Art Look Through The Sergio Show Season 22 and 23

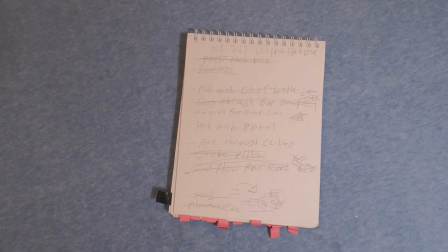[8:18]
It was mostly just Evil Sergio, mostly defeated, but it was going to be a nice stepping stone for more things for the character to do. If you're just easily defeated by a big pillow beast. So yeah, I'm sorry.
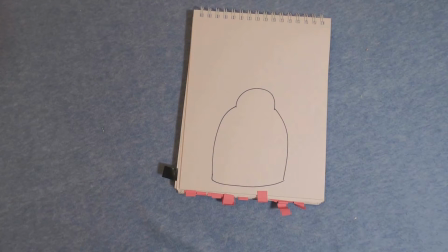[8:33]
I had to do a cut there because there was a page of something that hasn't happened yet that maybe could happen in the future in the series.
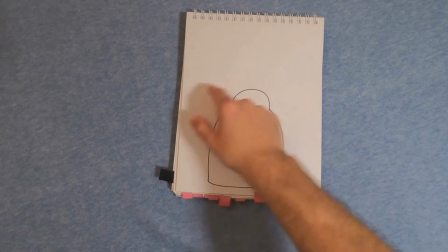[8:40]
I don't want to spoil anything. But this lump right here is a lump, as you can see.
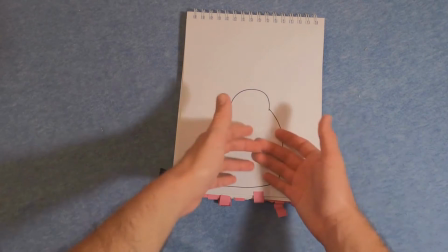[8:47]
But no, I think that's supposed to be the shadow of hidden is that pillow monster because he comes in as a shadowy figure.
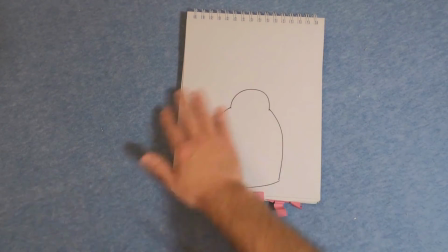[8:53]
But when he reveals himself, the shadow would like dissolve into the pillow monster.
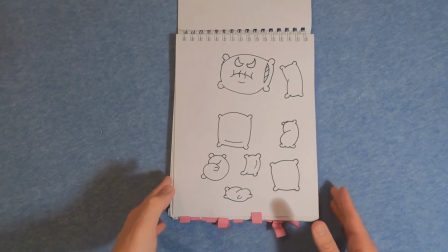[8:58]
And speaking of the devil of a pillow, this is his body parts.
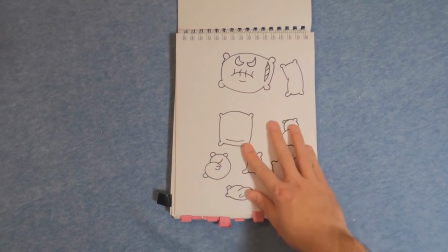[9:05]
I wanted to just draw, you know, the essential pillow pieces and then put them together later on.
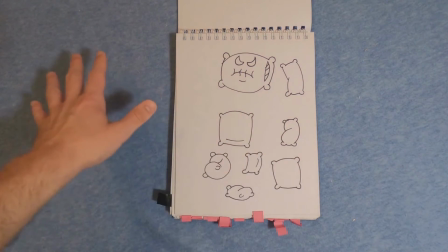[9:11]
And yeah. So I did have to look after the previous drawing and these to, you know, see how it looks.
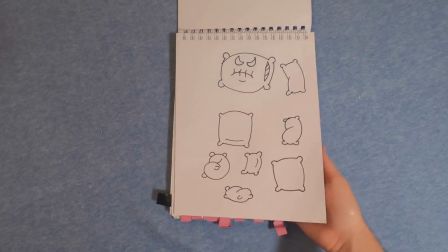[9:20]
But yeah, these were scanned in and became the pillow of a monster.
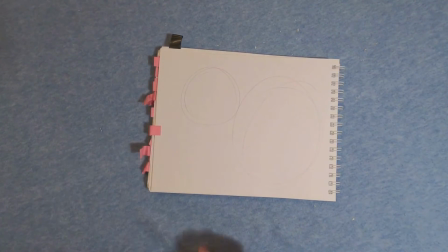[9:28]
Now this, sketch of a circle. This, also sketch of a circle.
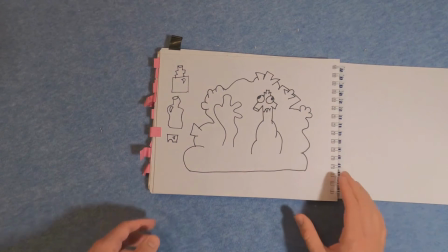[9:34]
There we go. Oh, that's a bartender of that episode.
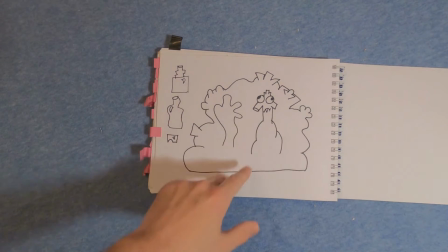[9:40]
It would be funny if this, it's supposed to be a mysterious random thing. Had some drinks, shot glass, bottles.
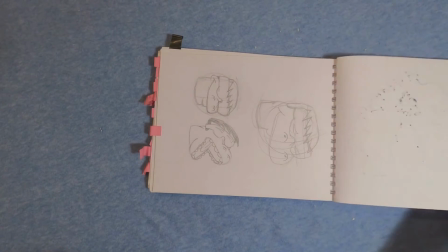[9:48]
It's funny looking. Ooh, this is for the other episode.
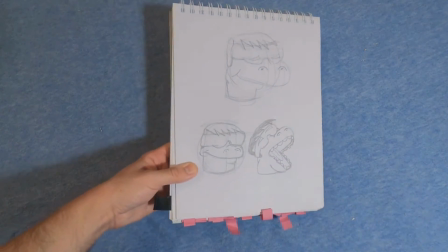[9:53]
This episode was kind of surprisingly elaborate, but I love how it came out too.
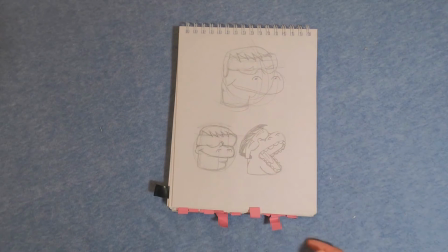[9:58]
And yeah, this is designed for Dinosaur Sergio of the future. Since Dinosaur Sergio is already a character from the past, but so many years from the past, from his perspective,
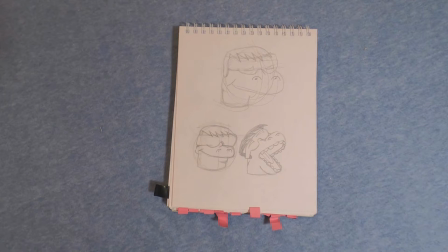[10:11]
any character that's like a couple years ahead of him is still the future, even though current Sergio is more future than any of the past Sergios after Dinosaur Sergio, even if that makes sense.
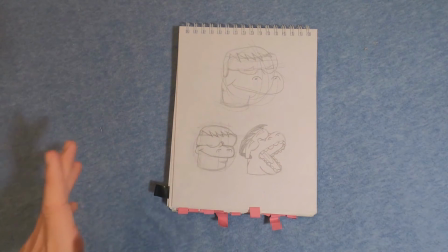[10:25]
But it was this funny, like, weird thing I thought of, and that's where the inspiration for the episode came about, where Dinosaur Sergio from the future...
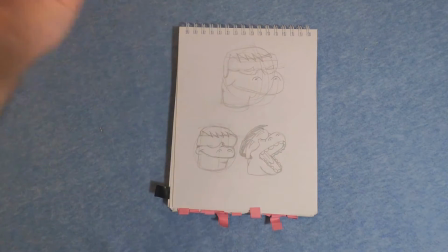[10:34]
Future from, you know, Dinosaur Sergio, but not future from current Sergio from the Sergio show, comes to Dinosaur Sergio's help.
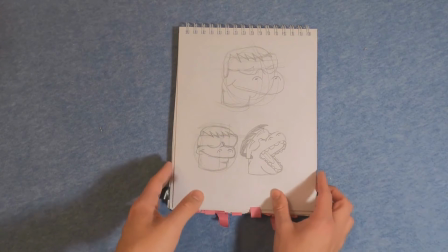[10:43]
He needs his help.
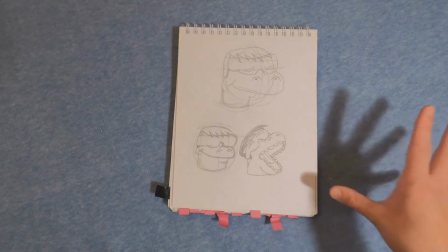[10:45]
And when I designed him, I had to do some cutbacks because I know he had some elaborate drawings to him, especially the mouths.
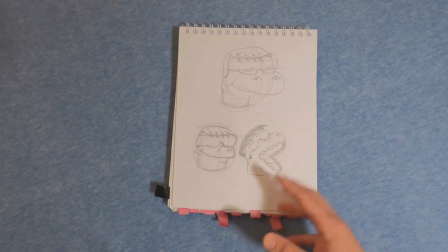[10:53]
But I was like, okay, I need to do something a little bit different. And eyes.
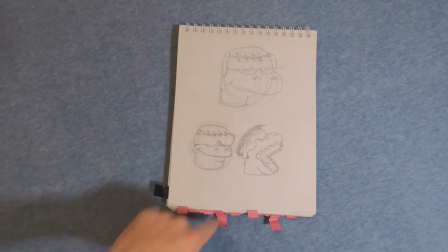[10:58]
Since it's time travel and it's funny to wear goggles, it's like I have him wear like these goggles to cover his eyes, so I have to animate it in the eyes,
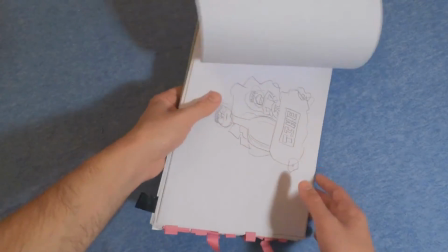[11:07]
because his mouth is going to be so elaborate. And I drew out
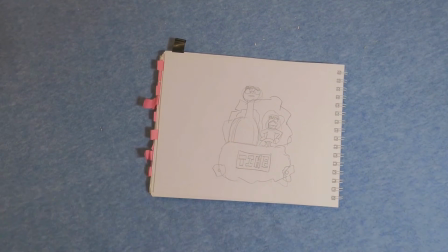[11:14]
the setup of like what would they look like in there together, so a rough concept of it.
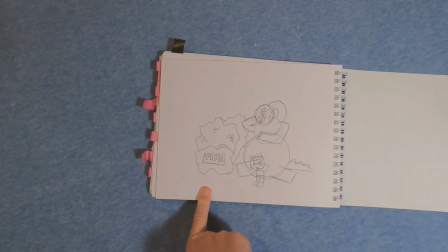[11:23]
Yep, that's a parody of a certain poster of a time travel movie that I like a lot.
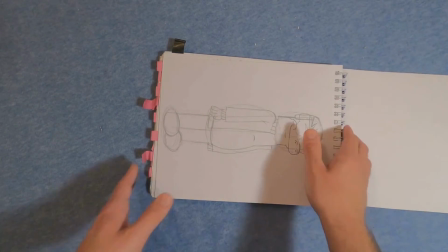[11:28]
So that too. Ah. Drawing of Dinosaur Sergio.
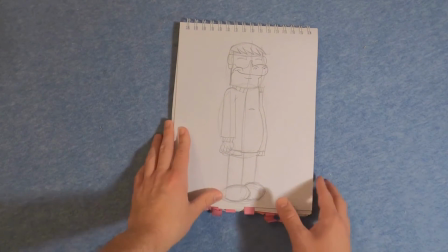[11:35]
I think I just did sketches. We'll get to it soon, but yeah, this is a sketch.
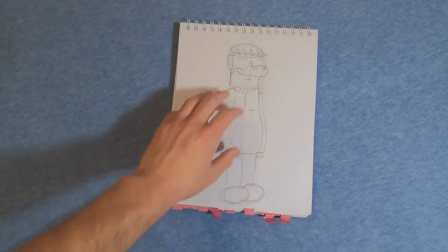[11:40]
I think this was I think I'd redrew this one. Yeah, I think this was drawn, and then later I would outline it in Toon Boom.
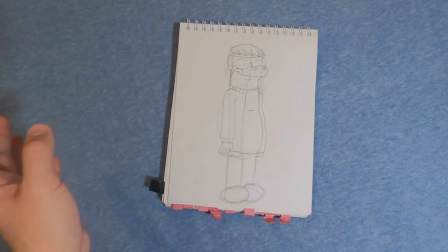[11:48]
So this was scanned as an image, and I outlined it digitally. But I like how it looked.
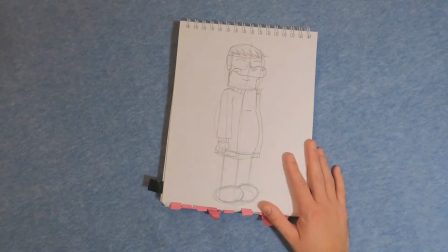[11:55]
He has like evolved features, like original Sergio, cartoon Sergio me. But there's still aspects of dinosaur in him. But I still want to look a little bit more involved.
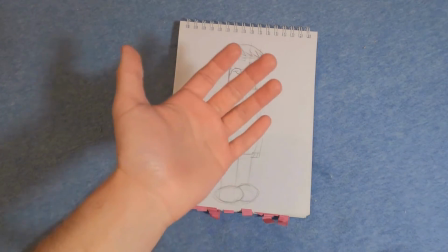[12:06]
That's why there's also a gradient of his skin of blue and green and maybe flesh colored.
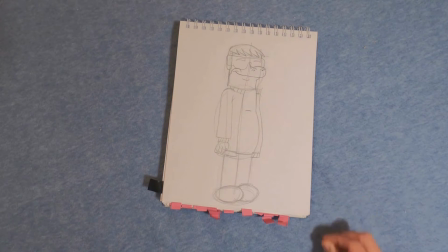[12:11]
I don't remember. But mostly blue, gray, and green gradient to show that he's somewhat evolved.
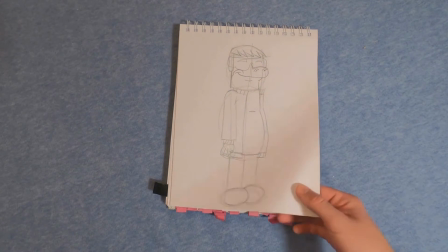[12:17]
But not, you know, now. So that was funny. And I wanted to have a dinosaur mouth.
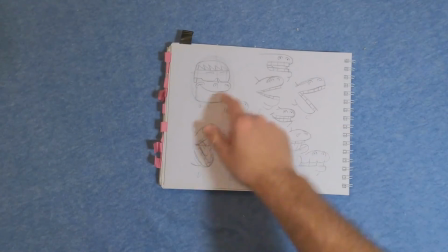[12:26]
That's like that.